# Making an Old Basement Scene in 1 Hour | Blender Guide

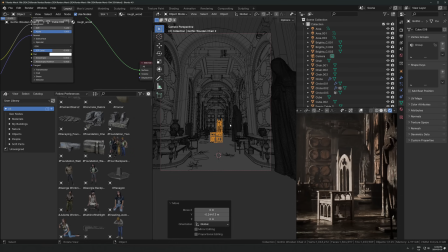3475s
I think maybe I need let's just take a look here.
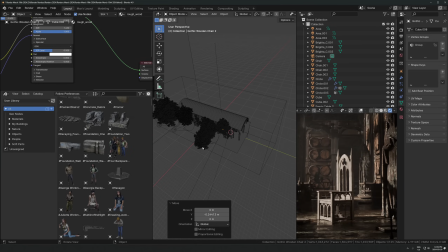3478s
This light, I think it should just move a little bit further this way, just so it's casting more of a bright spot here.
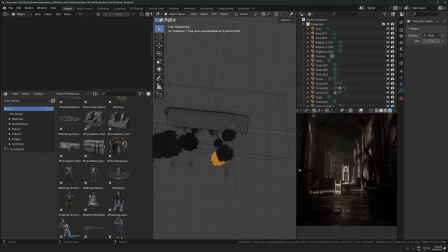3488s
This tree's getting in the way. What is this one doing? Like nothing. I'm gonna delete that. And then this one is now, so this one's causing too many problems. Oh, there we go. If I just line it up a little bit closer there, it helps a bit.
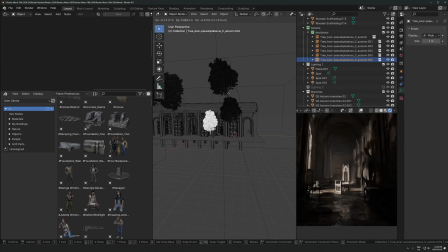3507s
Now, I think that's a bit annoying how it's like quite a strong effect, how it's covering up this thing. So I'm going to move it so it's like not erasing that bright spot, but just dimming it down a little bit.
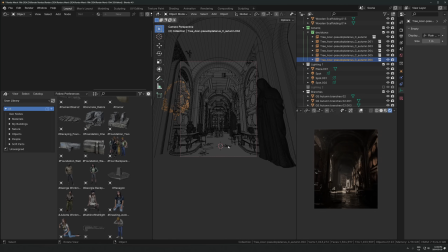3520s
And yeah, let's maybe add a couple more tiles in here.
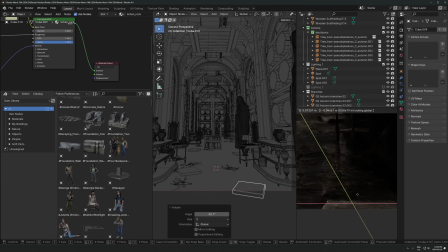3525s
I don't really like how it's a little distracting there, so maybe I'll just have that a little bit more in the darkness, maybe under the table. That's kind of cool.
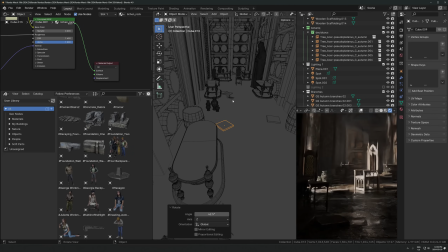3537s
Maybe have a few more in the back here just to make it feel a little bit more filled out back there. And I like this.
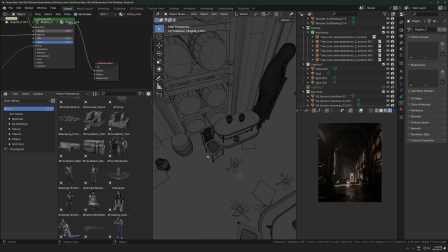3543s
I think we're good. Just double check everything, make sure there's nothing intersecting and no problems with like, here, this might help actually.
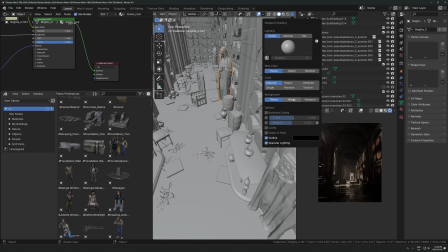3551s
Let's turn, if I go switch this to random color,
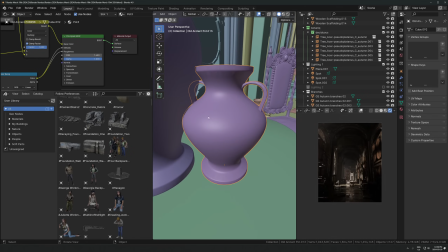3555s
might be easier to see like here, like this is a problem, right? This thing going through that thing, like this is like the handle's inside of that one.
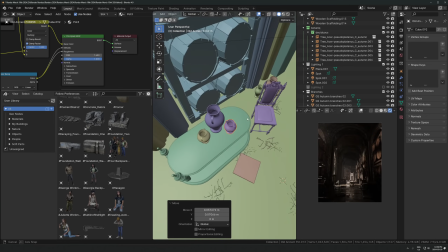3562s
So let's just try and sort little issues like that out now so I don't have to re-render later.
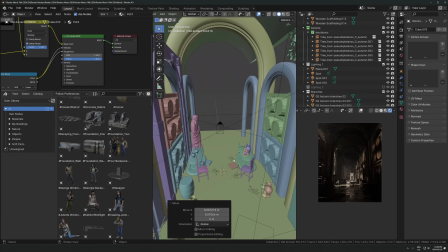3569s
Just kind of do a quick check to make sure we're good and nothing's really like fucked up, which I think is fine.
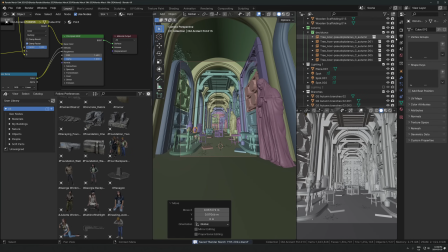3576s
I think we're good mostly. All right, let's render, let's set 60%, a little bit higher resolution.
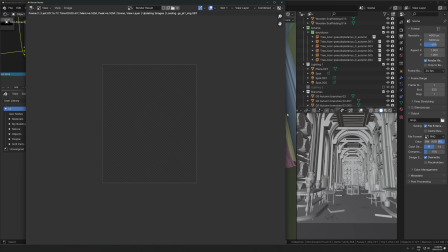3586s
And we'll just do a quick test just to make sure we're still good here. Just to make sure I haven't messed anything up.
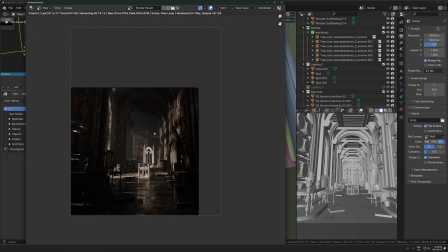3593s
And it's always good to just do a check before you do the final render, just to make sure everything you've done is actually how you think it looks like in the viewport. I'll drink my water farther from the mic this time. People were talking about like my water drinking ASMR in the last one.
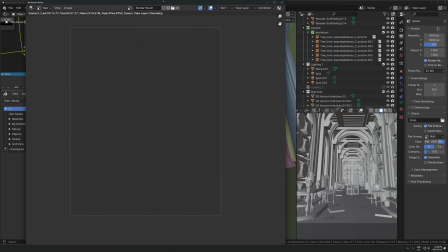3613s
It was too close to the microphone. Okay, so let's just let this finish here and then let's just analyze what we've done. I think this one was pretty quick. Are we at an hour?
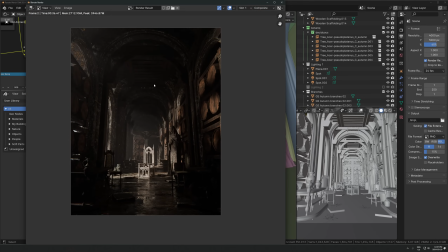3626s
Yeah. Okay. I think we're good here.
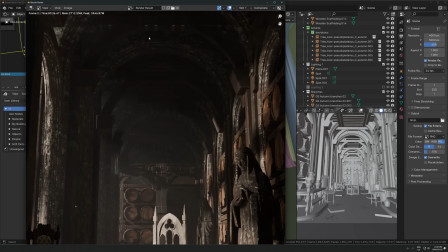3633s
I'm good with this. This texture, this wooden or this what is this, stone texture is a little distracting.
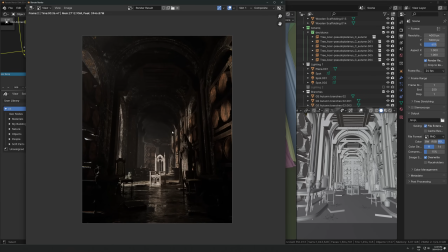3641s
Maybe I'll see if I can kind of tone that down a little bit, because that is a bit much.
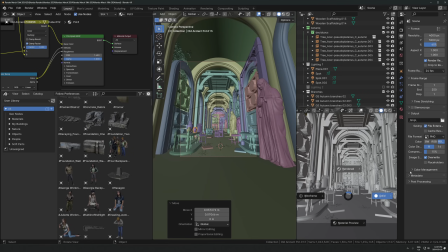3646s
Let's see if I can switch that. We might just need some other material.
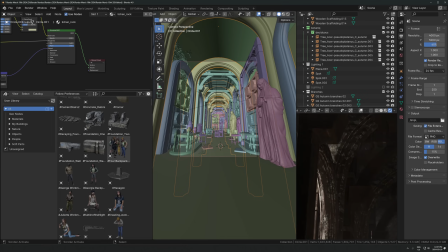3651s
Like let's just do this. Maybe we can just, I feel like it just needs it. There's so much detail and texture in it that it's like too much, right?
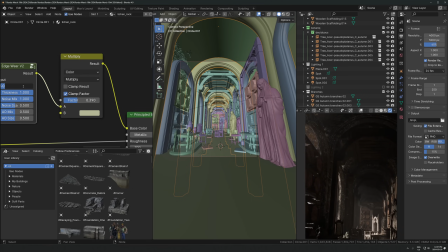3662s
Maybe let's take the edge wear amount down to 1, and then let's maybe mix. I've never tried this, it might not work, but let's just mix in like a
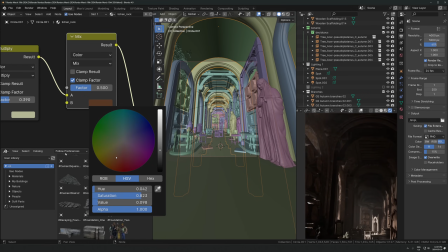3674s
brownish kind of color, maybe another texture or another image texture, which is less chaotic.
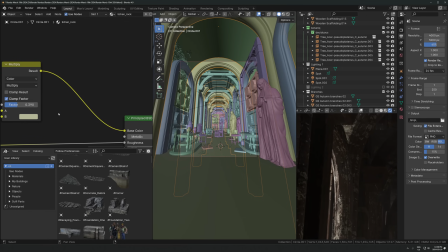3686s
Let's desaturate that a little bit. Yeah, so that's just washing it out. I don't like that. Let's maybe grab like something from textures.com.
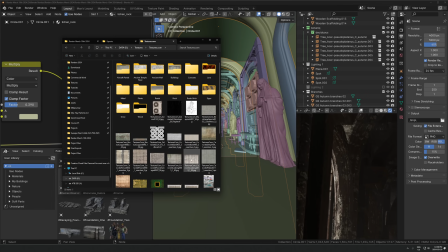3696s
Textures.com. Let's just grab like some random wall or random, yeah, like this, or maybe concrete.
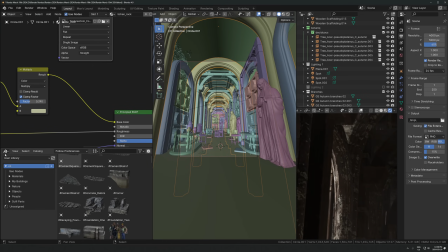3704s
Let's just take, so what it is if I just go to the UV editor, what that is this here, just this random concrete.
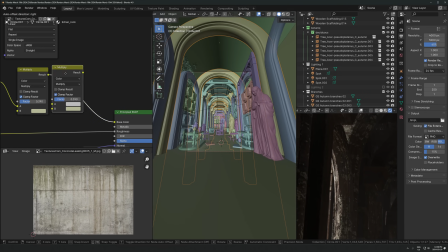3712s
I'm just going to try and mix this in and see if I can get this to kind of just
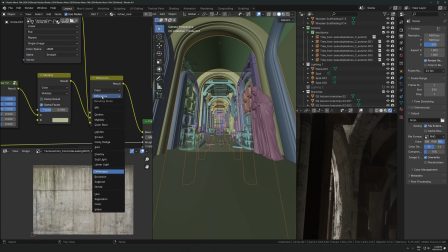3717s
overlap some of the harshness of this original texture.
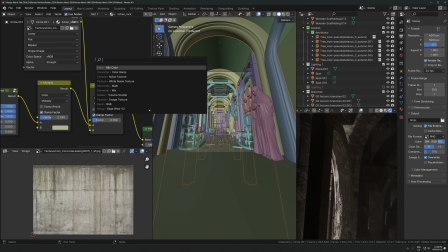3721s
So let's just see if I mix that in a little bit and then make it darker. Let's just take a hue saturation maybe.
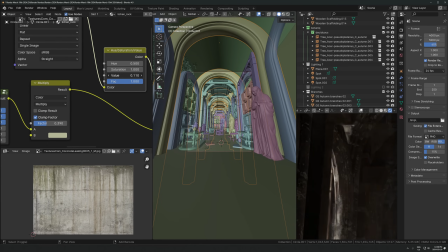3728s
Whoops, not there. Put it here. Darken the image quite a lot. And mix it in a little bit.
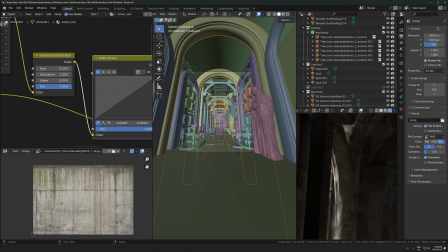3735s
Maybe take a curves, because sometimes that just makes it darker in a more natural way, because it kind of makes the contrast a little higher too. So that can go in there.
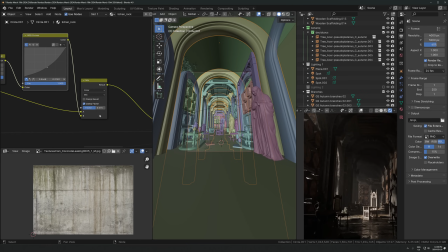3749s
Yeah, I don't know. So it's just, it's not quite right, because now it's washed out in gray again. So maybe I need to mix, let's try this. Mix like a brown color into the thing that's getting mixed into the texture.
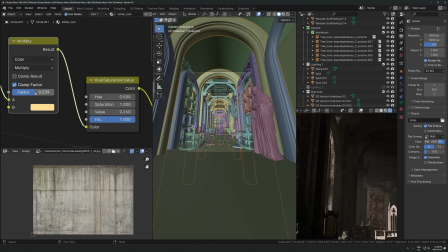3762s
We're getting to like a little bit ridiculous here. I should have probably just swapped this out, but let's see. This might work. Yeah, that's better. See, we've just kind of reduced the all the little details in here by kind of mixing in this other texture.
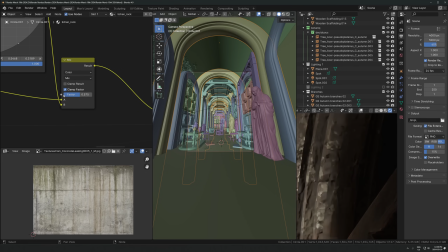3780s
This is color. It's actually on mix instead of multiply. So this versus that, it's just kind of toning everything down a little bit, because if it's like, you know, if you have so much detail in there, it's like, it's too much a little bit, you know.
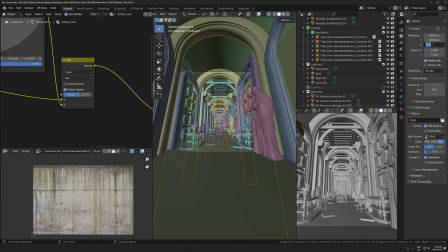3797s
Okay, enough of this. Let's render. Let's go 75% of 4,000 by 5,000. 80%. And we will render this as a, we don't need motion blur. This is all good. Camera. We need like a bit more samples.
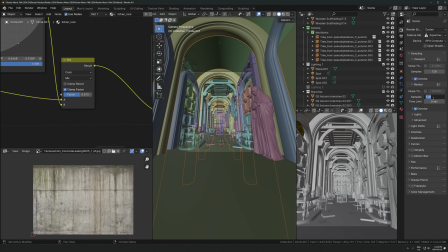3815s
We probably don't need more samples, but I'll just do it because I can. So we'll do like 300. That's totally fine, probably. And anything else I need to do? Could turn on persistent data. That's one image, so it doesn't matter.
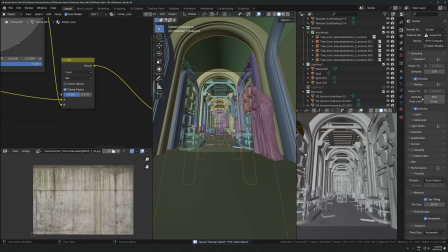3828s
It's gonna take like a couple of minutes to render on a good GPU, so whatever. Using a 4090, just for anyone wondering. And we can just, yeah, I think we're good. Let's render this, bring it through Photoshop, and then I'll put up the final result after that.
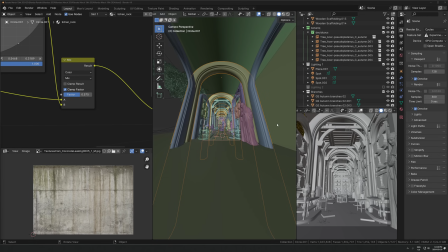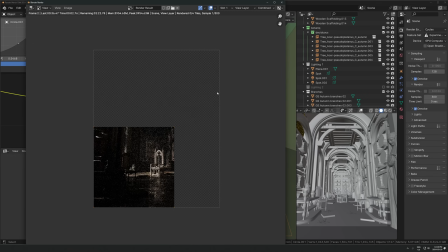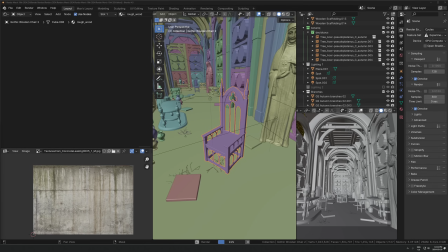3858s
I just noticed one problem while rendering here. If I just bring up the rendered view, you can see something weird is going on with this chair.
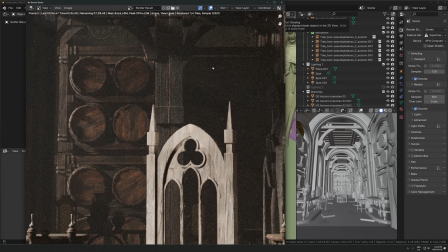3867s
Like it's really bright up here. So if I looked in the scene, if I just cancel this, I looked in the scene and there's this light right here I forgot about.
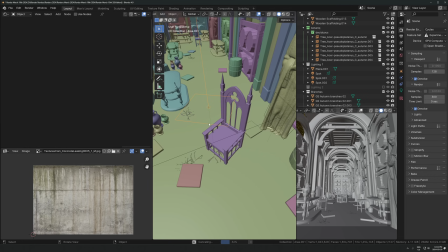3874s
So this is where you got to be careful using multiple or like a ton of different lights, because it gets harder and harder to manage as you add more. Like a lot harder to manage very quickly. So you can see here's one of those examples where this light, which I was using to light the ceiling,
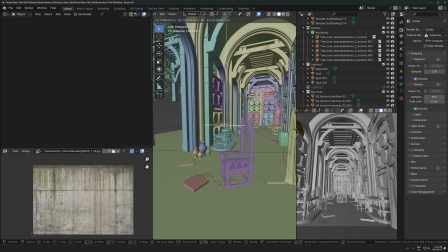3888s
is now lighting the chair, which is like an unnatural thing there. So I'll just move it up a little bit and that should be fine.
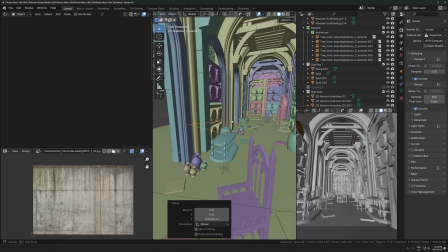3896s
This is why area lights are nicer than point lights too for this, because this is only shining from here up, not downwards at all.
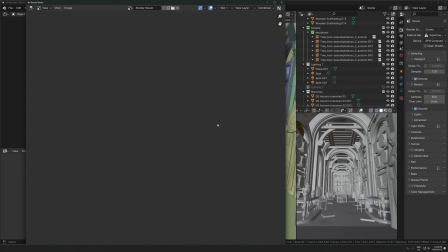3903s
So this is actually unaffected below here. So that's nice. Anyways, re-render that. Chair looks more natural.
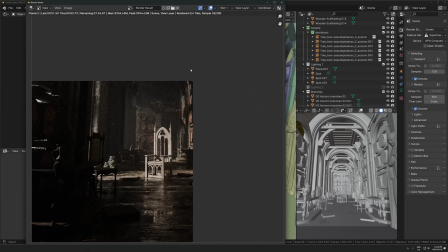3908s
Still have the ceiling getting lit up a little bit, and I think we're good.